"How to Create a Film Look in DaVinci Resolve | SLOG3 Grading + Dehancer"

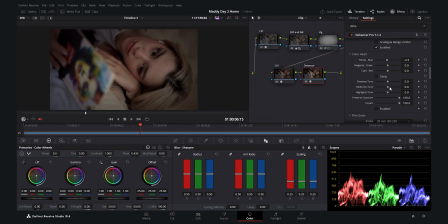488s
as you see here if i decrease and increase this we are adding sorry first you need to enable it don't forget that then you can see the difference when i decrease this i am adding yellow and i when i increase it i'm adding blue i want to make this picture warmer so i'm
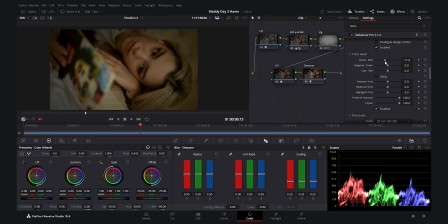503s
going to decrease it and add yellow i'm going down and i want a much more yellow in this and as you see it's turning greenish so for the next step we are going to remove some green from it and move this slider towards magenta and i'm going to add magenta as you see
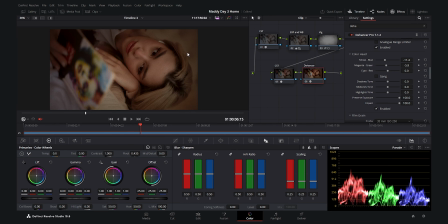520s
here we are removing the greens now it's much better now are seeing red what we do next is going to change the slider of cyan and red and we are going to add cyan in order to remove the reds and i'm going to decrease this slider to around here now i think it's
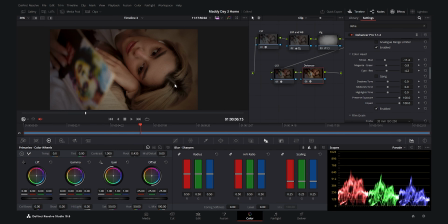537s
much more beautiful and as you see the picture has become much more antique warm and moody i love the feelings now we have other options here as you see we have shadow tone mid-tone tones and highlights tone if i increase and decrease this you see that in the shadows we add blue
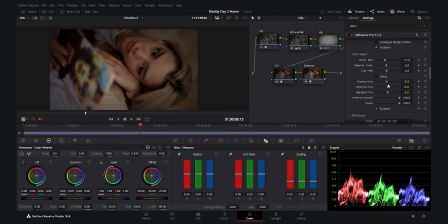554s
and if i increase it in the shadows we add yellows now i want to just a little bit decrease the yellows in the shadows not so much so we get a neutral tone also here in the shadows and for the mid tones i'm going to let's play it and yes as you see
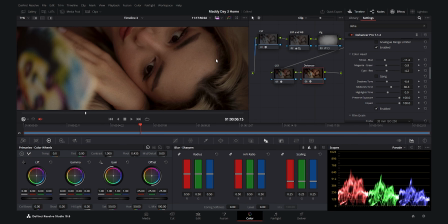572s
if i increase it we get a beautiful tonality here in the skin we get a beautiful tone and the picture becomes much more uniform as you see here so i'm going to add yellow to the mid-tones if i increase this as you see it adds warm tones to the mid-tones i'm
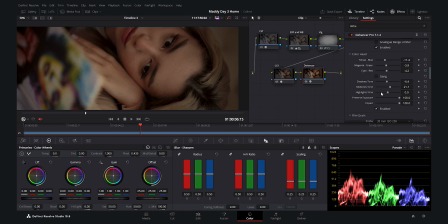588s
going to increase it to around 20 it's good 19 and for the highlights i'm going to it doesn't make so much difference as you see because we do not have high points here around the 70 80 ire so the highlights doesn't make so much difference so i'm not going to touch it and
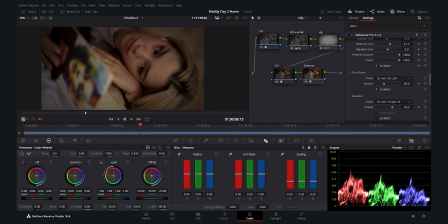604s
i will reset it now for the next step or the film grain i'm going to use this 35 millimeter iso 250 the default option is
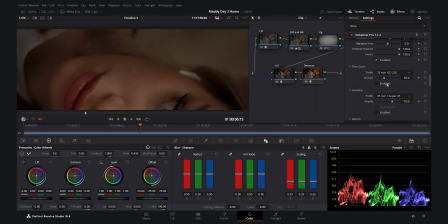614s
very beautiful we have nice film grain it is really natural this is the power
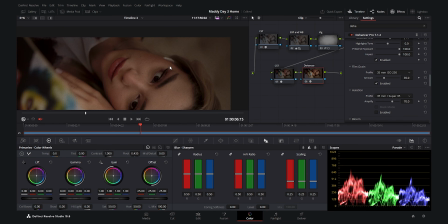619s
of dehancer it adds a natural film grain to your videos and it looks really beautiful you can also increase it if you like i'm not going to use the halation and for the bloom i'm going to enable the bloom option and
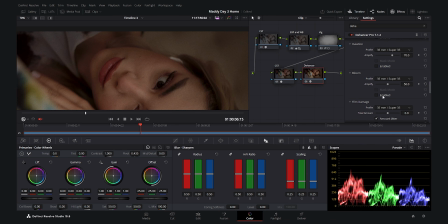632s
as you see it adds a little bit of bloom around the highlights it's not much present here because we do not have really harsh highlights
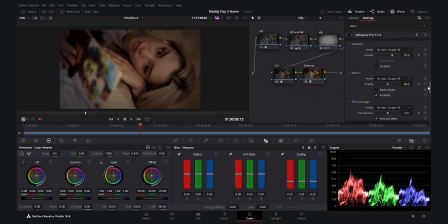640s
but it's good to have it because we have other sequences which may have because we have other sequences which may use it now we go to the film damage option i want to enable it and as you see it adds the film damage to the video and we have film damage which makes
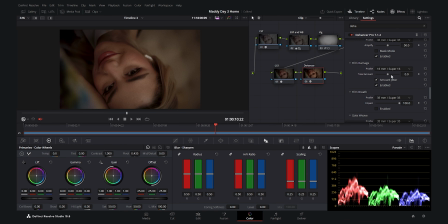655s
it really nice and if you do not see it we can change the options and amounts as you see here now you see the film damage effect it's really nice it gives a really classic and antique vibe to the video and i really love this option i hope you can see it on
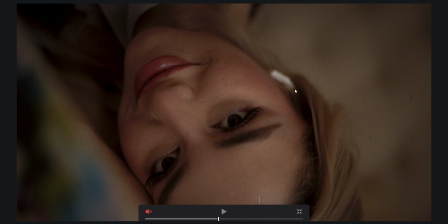671s
youtube if i zoom on the video you see the film damage option it is really nice option which the dehancer offers you now for the
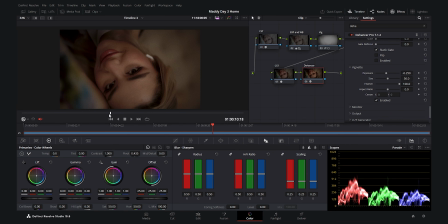679s
last option which i'm going to do is to add vignette if i enable it you see it adds a beautiful vignette again to the picture i really love the vignette effect guys wherever i see it i enable it and add vignette to the picture because it gives so much mood and here i want to enable
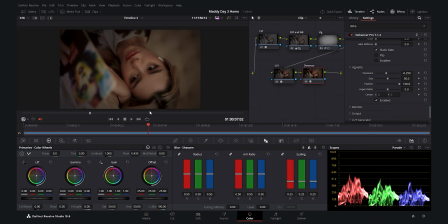696s
and disable the dehancer note to show you how much difference it makes and how much moodier it makes your picture and it gives the picture
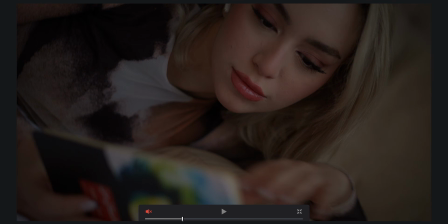704s
so much filmic vibe you see here it's just amazing and now let's do a full before and after as you see we have come so far from s-log3 footage
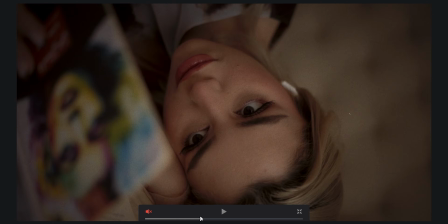713s
to a antique and classic and filmic vibe which is really
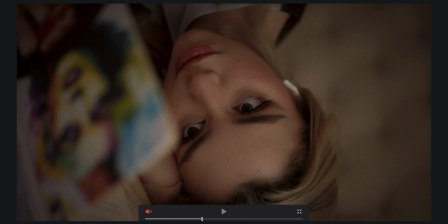718s
nice i really love the warm look and i hope that you also
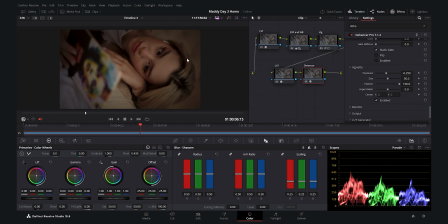723s
enjoyed this look which we created and here again once again you can see the before and after thank you so much for watching this tutorial guys if you have any questions please feel free to ask them in the comment sections and do not forget that you can get this plugin with 10%